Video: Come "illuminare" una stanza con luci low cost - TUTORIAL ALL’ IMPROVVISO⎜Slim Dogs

Perché il volto umano tende a essere più gradevole alla vista se abbiamo la luce un po' sopra la linea degli occhi Perché se ce l'abbiamo esattamente frontale rispetto alla linea degli occhi È quell'effetto un po' barbaradurso Perdi tutte le ombre Se ce l'abbiamo dal basso è un po' quell'effetto luce demoniaca In natura non c'è la luce dal basso In natura la luce arriva solo dall'alto Dobbiamo anche stare attenti a non metterla proprio dall'alto Esatto, perché se la mettiamo troppo dall'alto Cioè senza far cadere la luce sulla parte frontale del viso Creiamo delle ombre La situazione ideale è una luce a 45 gradi Leggermente laterale rispetto alla macchina da presa Un po' sopra la linea degli occhi Ah il rumore più forte Della Slim Dogs è questo Ti giuro ogni volta mi stucca un orecchio Dov'è il filtro?
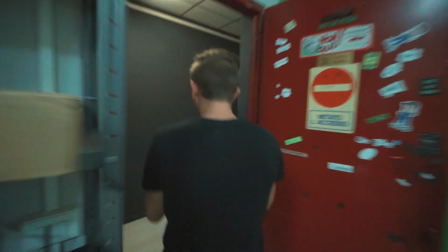Trovato Pinze Possiamo provare a creare
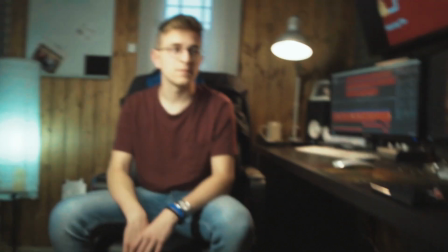Noi dobbiamo evitare La luce è proprio spaccata in faccia Voi spostate la vostra luce Leggermente di lato Così
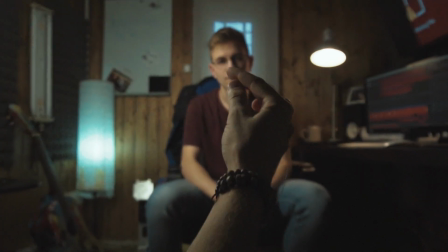con la macchina da presa stiamo inquadrando Una parte di viso che non è illuminata E abbiamo le ombre che ci danno la tridimensionalità del viso La mia luce deve
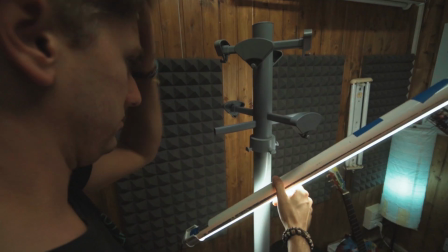stare così Come c***o la fisso? Che nuova forma Come c***o l'hanno fissata?
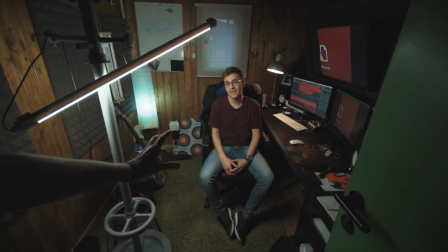Sì sì, sta facendo da asola Che uomo Che maschio antico Questo tipo di luce ovviamente non è nato per illuminare visi,
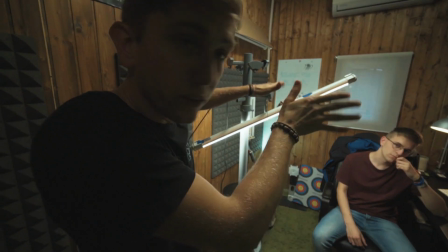soggetti e set Quindi la cosa che ci manca sono le bandierine Per regolare la quantità di luce che se ne va in giro Un metodo semplice è ruotare la barra della luce
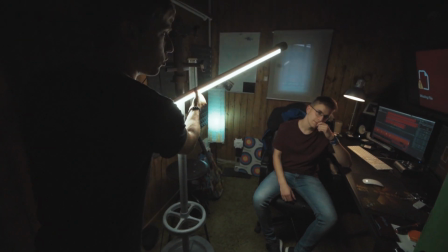Potete ben vedere sullo sfondo Io scelgo quanta luce mandare dietro Con questa
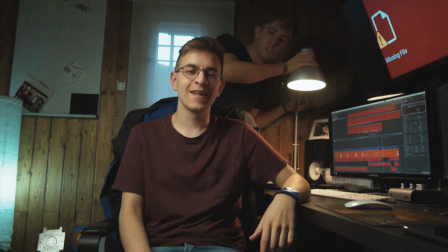adesso andiamo a creare del controluce Passo a illuminarvi un po' il volto Come stiamo
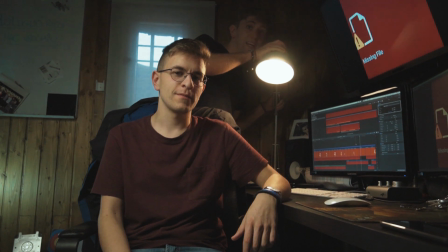disegnando con questa silhouette di questo bellissimo ragazzo Sei un disegnatore Che silhouette
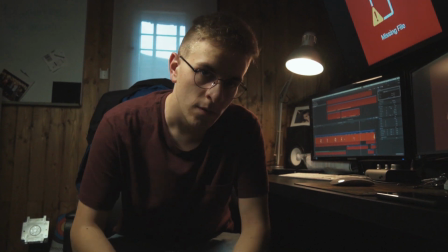È tutto molto molto bello Sì ma abbiamo un problema a questo punto Col
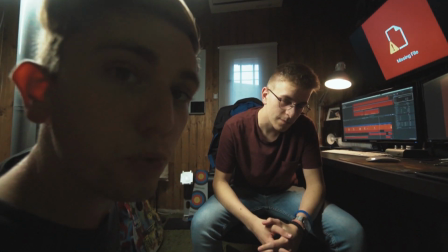fatto che c'è solo una luce principale no?
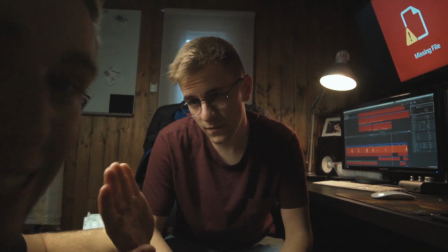E un controluce Questo lato del suo volto bellissimo Però è scuro Ma fa il breaking bad capito?
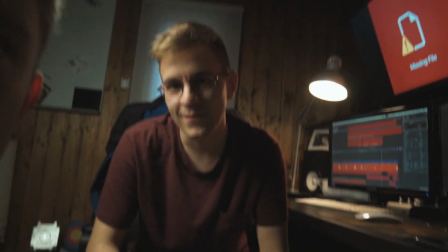C'è del dramma Troppo dramma Puoi cucinare della metanfetamina?
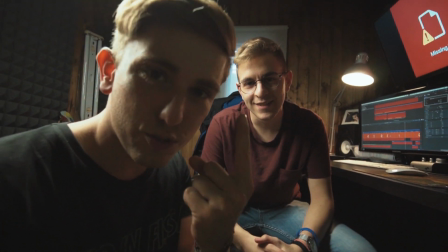A 7 euro Perfetto Questo poi è un'altra questione Quindi ora il suggerimento è Quella luce che prima ci ha fatto schifo che era fredda Visto che è
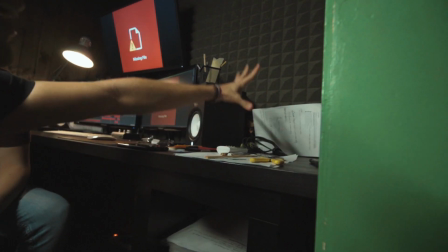anche martoriata La mettiamo fuori campo sul tavolo Farà una luce fredda diffusa Che arriva da questo lato della sua faccia E lo schiarisce Tu amato
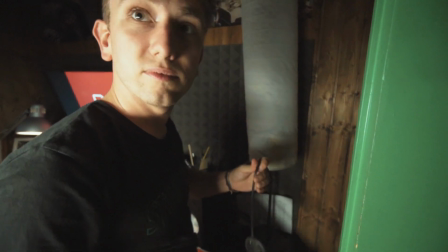sì un artista Non è necessaria tutta questa violenza Me l'hanno insegnato così Suisette Per rendere fredda la luce bisogna
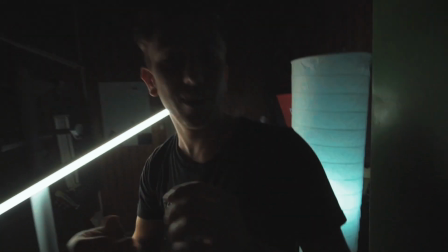trattarla male Leggero ma giusto Abbiamo un problema Questa luce non è giustificata Cioè perché gli arriva della luce fredda da qua?
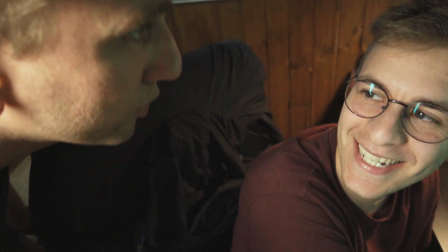Allora a questo punto carissimo Michele Prova a cercare delle cose fredde Foto del tuo cuore Ghiaccio Montagna Ghiacciolo E'
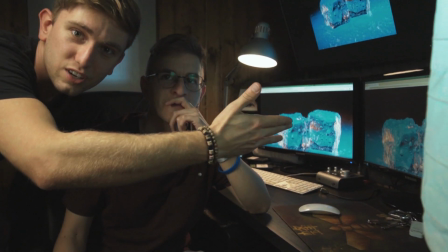ovvio che non ha senso avere del ghiaccio sullo schermo E' un esempio Questa che stai per vedere
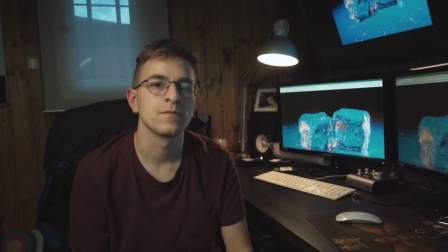Matteo E l'inquadratura finita Mi sembra un ottimo risultato Mi fai vedere però come era in
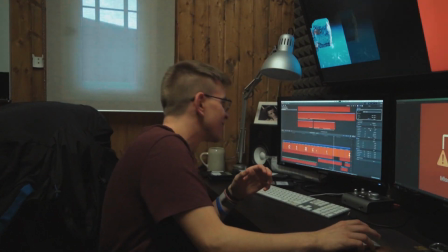precedenza Come no? Questa è la prima La mannezza La mannezza Adesso invece?
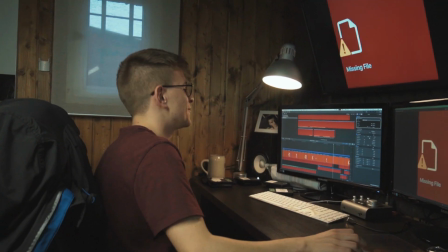Malla che appena visto L'ho rotto Pazzesca
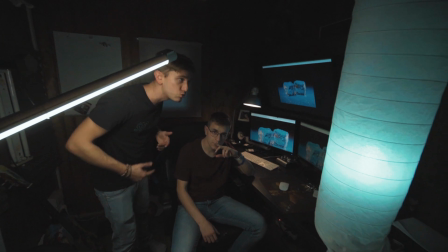È ovvio che non è il setup luci che vorrei nello studio della mia vita Però sono meno dei 50 euro ed è una
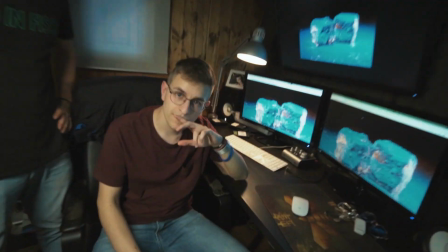cosa accettabile Sì però devi stare calmo perché adesso quindi potete uscire da qui Tornare di là così io mi giro il mio format, quello segreto Ciao, non è vero Se volete imparare a fare delle cose belle come queste Potete venire ai nostri workshop, trovate tutte le informazioni in descrizione C'è anche un link tramite il quale potete parlare con Benedetta Vi dice tutto quello che dovete sapere e state tranquilli adesso però voi ve ne dovete andare da qui perché io ho delle cose da fare via via ciao